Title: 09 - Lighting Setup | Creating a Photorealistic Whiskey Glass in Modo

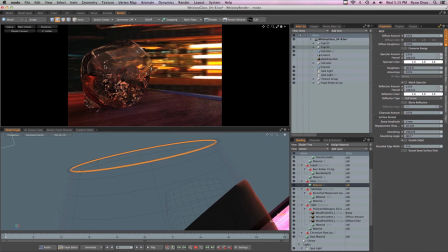12:24 But also, I want to add a little bit of bump map to this glass. Nothing's, I don't know, again, it's looking so darn perfect. It's really giving it that CG feel. So we'll just come back and we'll add another noise layer. So we come down into texture. We'll add a noise.
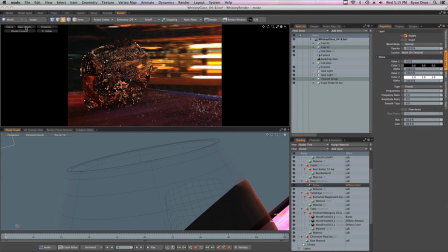12:44 We'll make that effect bump. But again, let's change the effect here in our camera. In our preview render to really only view what that layer is doing. Since we're not seeing them, it's hard to see kind of exactly what we're doing.
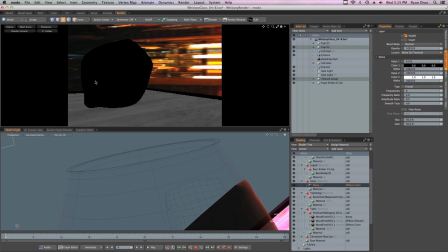13:00 So let's change our surface shading, the bump itself. Let's take a look at that. We just added that noise layer. Now it's changed its effect.
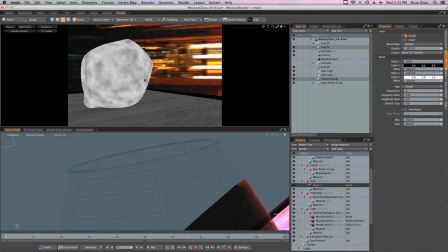13:11 Surface shading, bump. And there we go. Again, let's turn the frequencies down on that. So just a real soft. And let's maybe lose some of the contrast. So if we change the bias down, maybe the gain.
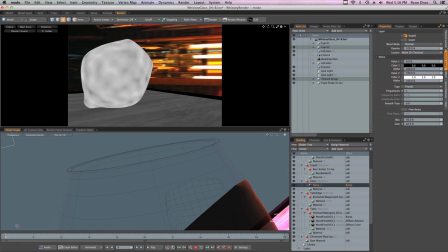13:31 There we go. Just real sort of soft and maybe make him a little bit large overall. So just click that link item again, equals. That's kind of nice. Just a touch breakup overall. I'm going to even turn the opacity
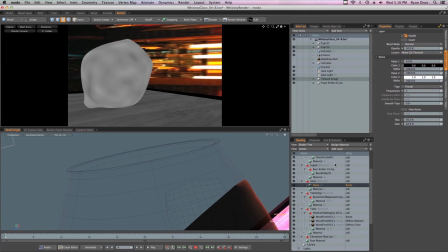13:51 down to 50% on the image map on that procedure layer.
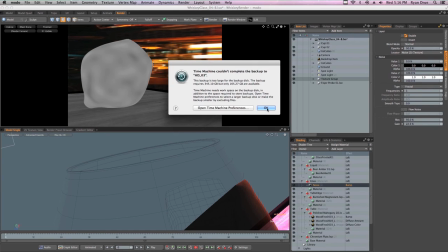13:56 But that's just kind of giving the small imperfections of the glass.
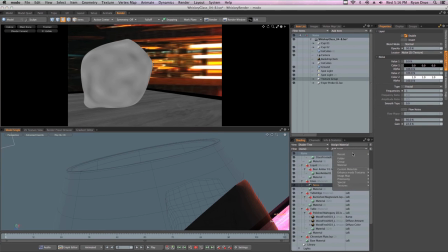14:02 Now let's come and start adding sort of that fake little wash as if there is a liquid in there. So here I'm going to add another bump map, but I'm going to change the blend mode this time to multiply. So we're just like in Photoshop where all we're getting are those dark values.
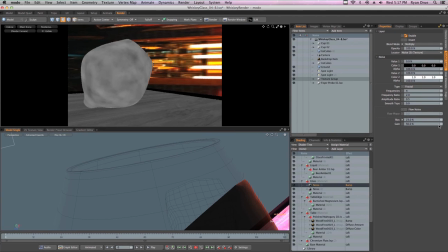14:22 And here, let's just change the gain kind of far down, or the bias down, the gain up. Let's just make this a real small material, 0.225, oh, 0.0225,
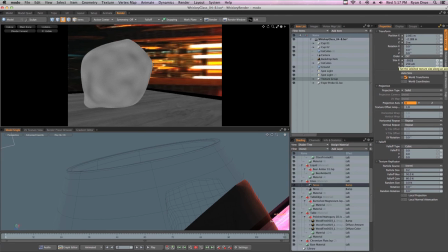14:37 so 2.5 millimeters. And there we go. Now we're seeing just those tiny little black sort of highlights, or not highlights, but values in there. So you can see without that layer, it's just sort of the soft. As if it was a hand-blown glass and you have some imperfections in it.
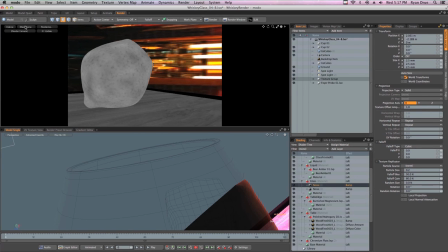14:56 And this one, we're hoping just to allude to a little bit of liquid on that glass. So change the shading back, the effect back to shading.
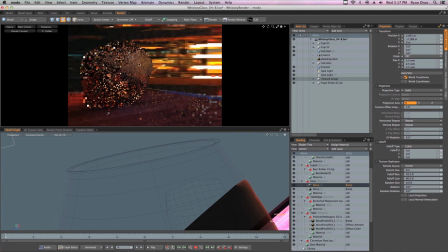15:05 And now it's just way too noisy overall. It lost any of that value, but we want that bump to be very subdued, really low. So we come to the material itself, and the bump amplitude is 5 millimeters. And it's going to be way too high. So let's try that at 1 millimeter.
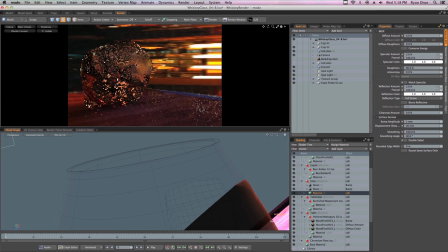15:25 See how that looks. That's still way too high for what we want. So let's even do maybe 0.2 millimeters.
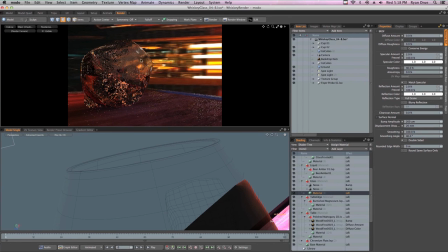15:39 It's kind of nice. Yeah, I think that's kind of what we're looking for. Just a small bit of breakup. Might even still be too high. So let's just do 0.1 millimeters.
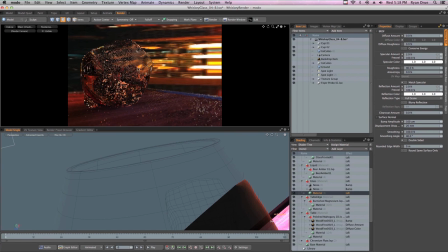15:55 As you see, as I kind of hover my mouse and shake my mouse over the preview render, it actually renders quicker underneath where your mouse is kind of hovering. I think we lost a touch of it there, so let's just make that 150.
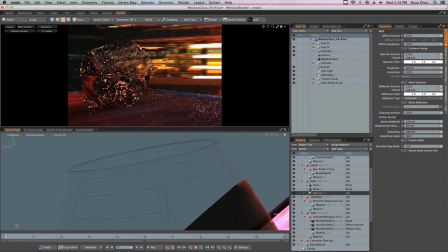16:12 So 0.15. It's just a little something. Again, it's subtle, but we're just any sort of hard edge you see really kind of alludes to that CG sort of quality. So overall, I think it's looking pretty good.